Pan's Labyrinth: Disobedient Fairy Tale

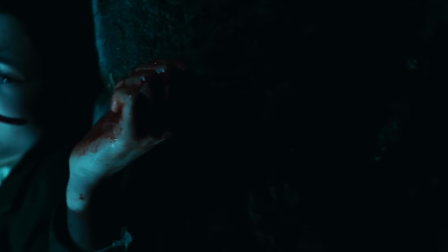(0:18)
I think it's okay to start my analysis of Guillermo del Toro's Pan's Labyrinth with a spoiler.
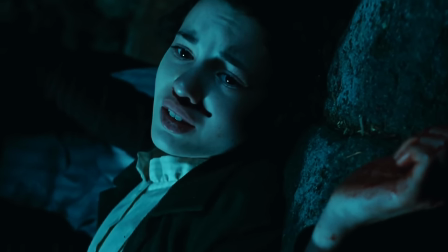(0:26)
Ophelia, the main character, she dies at the end.
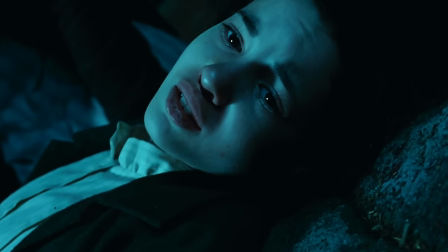(0:31)
I feel fine doing that because del Toro does the exact same thing with his movie.
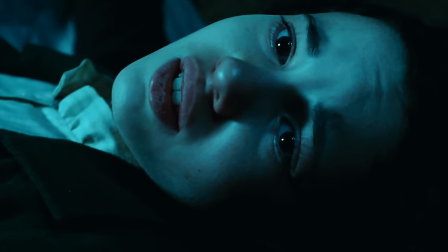(0:36)
The first shot of Pan's Labyrinth is the ending, And it's also the first way in which Del Toro complicates that ending.
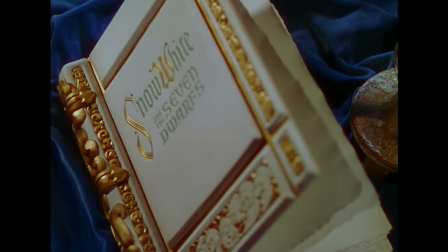(0:43)
But before we get into that, a few things about fairy tales. For most of us, the authoritative source for fairy tales is Walt Disney.
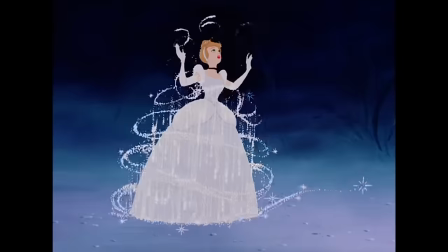(0:52)
And that's no accident. Disney set out to claim that authority when he made films like Snow White, Cinderella,
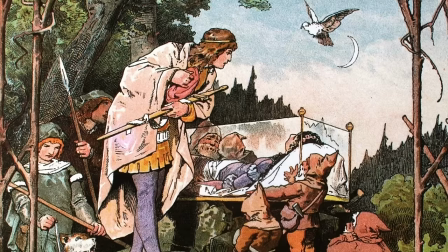(0:58)
or Sleeping Beauty by adapting folktales in the public domain and copywriting the adaptations.
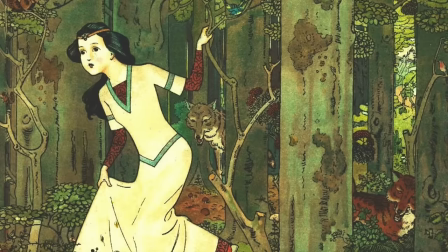(1:04)
Still, because film was a relatively new medium,
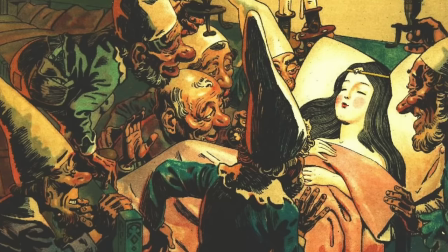(1:07)
capturing the authority he wanted required Disney to remain faithful to the original versions of these stories,
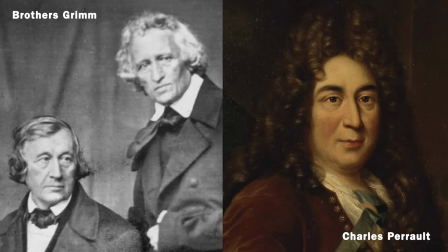(1:14)
popularized by Charles Perrault and The Brothers Grimm.
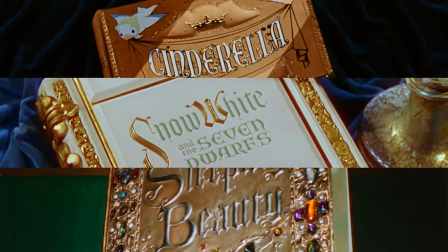(1:17)
He made the transition from print to cinema as smooth as possible for the audience, even going so far as to begin his movies with the opening of a book.
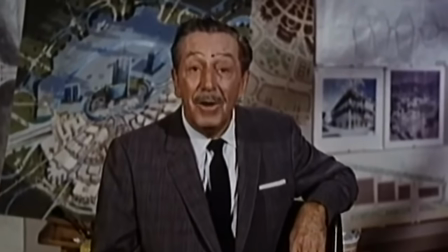(1:26)
Disney was smart, his films are now regarded as classics, and yet, by remaining so faithful to the story's 19th century antecedents,
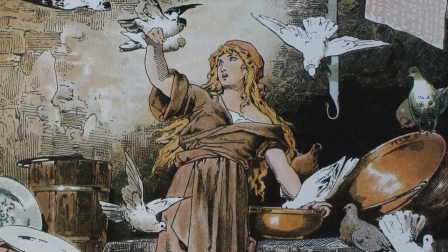(1:35)
he inherited and furthered their 19th century morality,
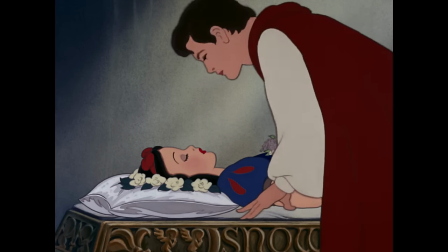(1:39)
a conservative patriarchal value system in which the prince always comes to save the helpless heroine,
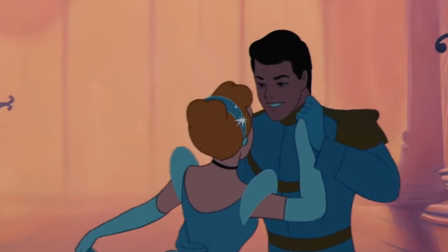(1:46)
a value system that was antiquated even then. In this way, Disney limited the kinds of things a fairy tale can do.
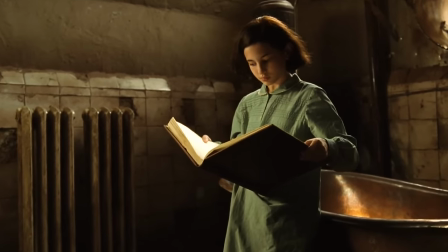(1:54)
In Pan's Labyrinth, Guillermo del Toro attempts to explode these limitations, and he does so by recontextualizing these stories.
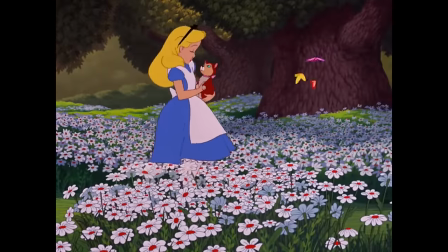(2:02)
Instead of pulling from a single authoritative source, del Toro pulls from a huge number of sources,
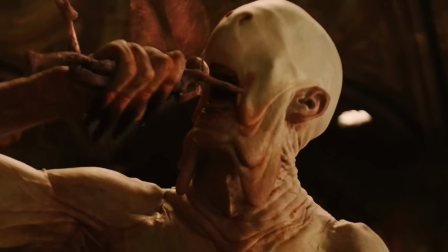(2:08)
giving none precedence over the others and letting them all play against one another to create meaning.
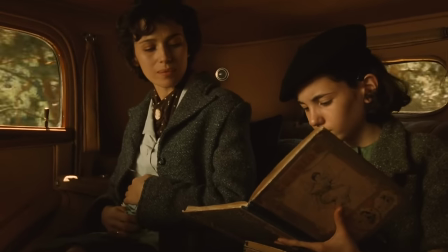(2:13)
The film tells the story of the little girl Ophelia and her mother Carmen as they go to live
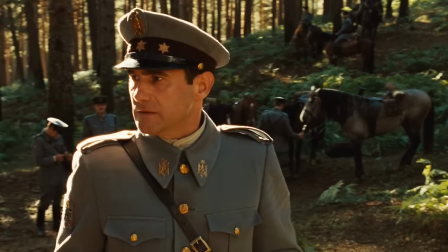(2:18)
with the hyper-fascist Captain Vidal five years after the Spanish Civil War.
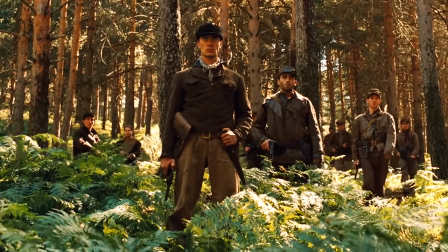(2:23)
Vidal is trying to snuff out the last remnants of rebellion in the mountains awaiting his child's birth by Carmen,
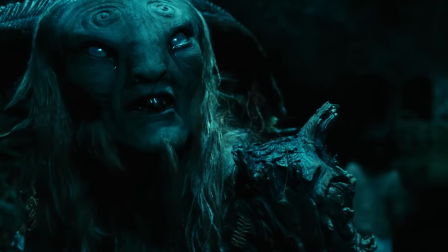(2:30)
while Ophelia becomes ensnared in a magical quest after a fawn tells her that she is the lost princess of an underground realm.
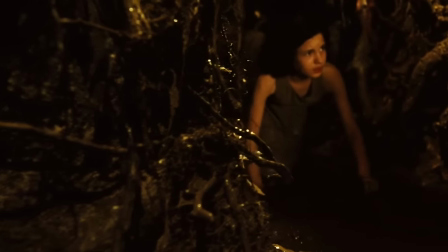(2:38)
From here, the story spins out into two parallel narratives, the magical quest and the political drama.
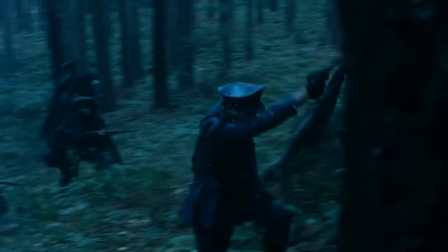(2:45)
Crucially, neither of these narratives becomes reducible to the other.
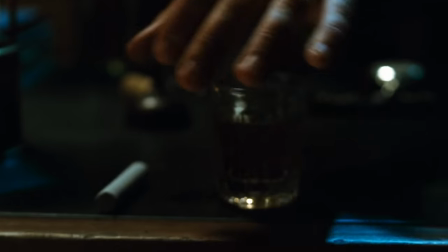(2:50)
Del Toro makes a point of this by entwining them in ways that makes any totalizing explanation problematic.
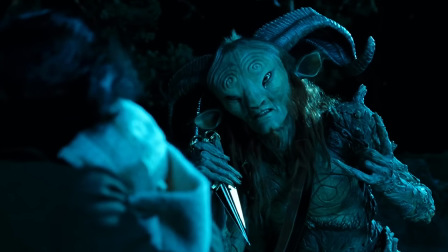(2:56)
At the end of the film, for example, we get what seems to be the nail in the coffin for the magical quest.
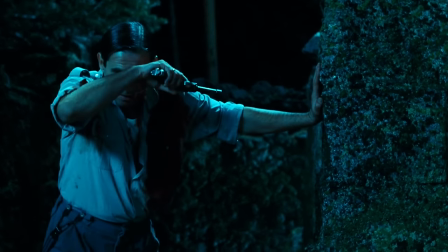(3:02)
Vidal approaches Ophelia, speaking with the fawn, and when the camera cuts to his point of view, the fawn is not there.
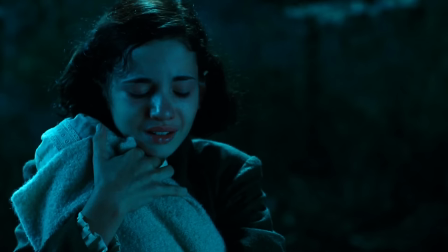(3:09)
This appears to be solid evidence for those who read Ophelia's quest as a coping mechanism for her sad life.
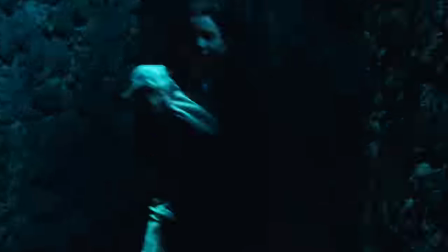(3:15)
But if we back up, we can see how del Toro complicates that reading by remembering that Vidal has just been drugged with a heavy dose of sleeping medication.
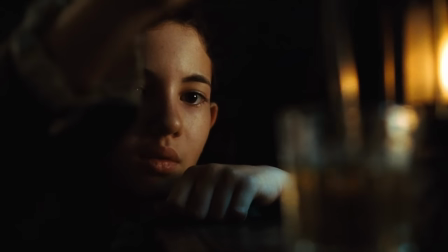(3:24)
In other stories, drug-induced hallucinations are used to explain away why people see the supernatural, but in Pan's Labyrinth, it's the opposite.
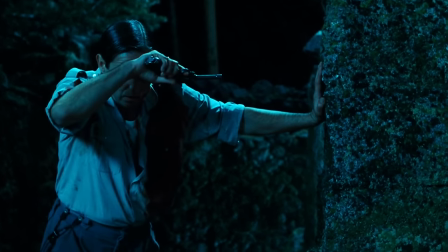(3:33)
Del Toro uses the device to destabilize our trust in Captain Vidal's point of view.
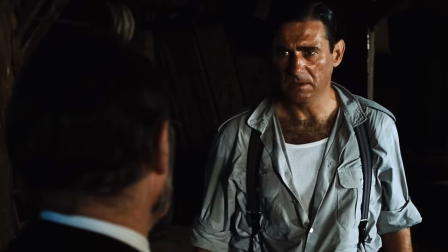(3:38)
Here and elsewhere, the film refuses to obey our desire for an all-encompassing explanation.
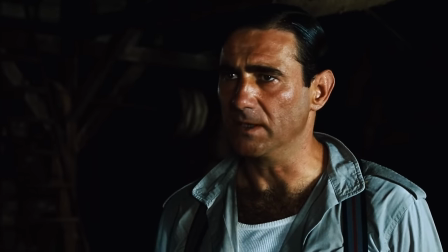(3:44)
Of course, disobedience is a major theme in this film.
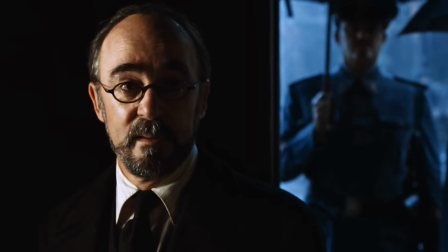(3:50) Obedecer por obedecer, así, sin pensarlo.
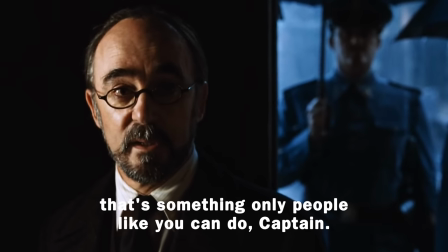(3:57) Eso solo lo hacen gentes como usted, Capitán.
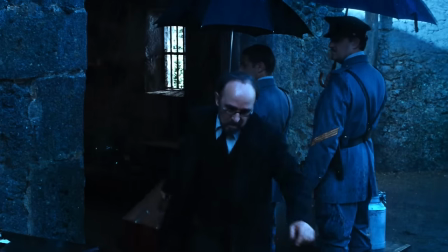(3:59)
Whereas in many fairy tales, disobedience is the act that sets the story in motion, here, disobedience is framed as a vital and important quality.
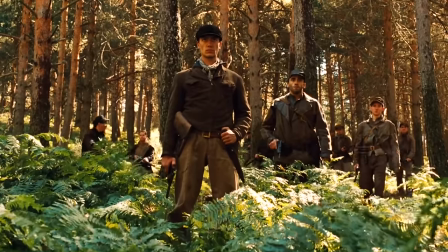(4:09)
There's the disobedience of the rebels, who seek to free Spain from the grip of fascism, the disobedience of Mercedes,
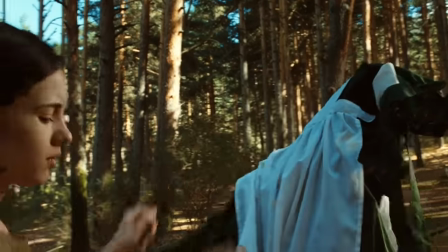(4:14)
who works with the rebels, and of course the disobedience of Ophelia, who by turns questions and disregards the commands of her mother,
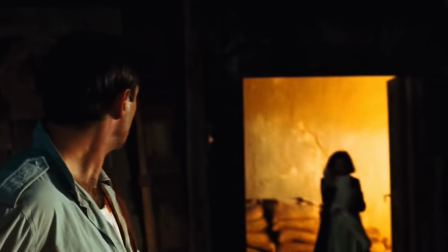(4:23)
the captain, and the fawn.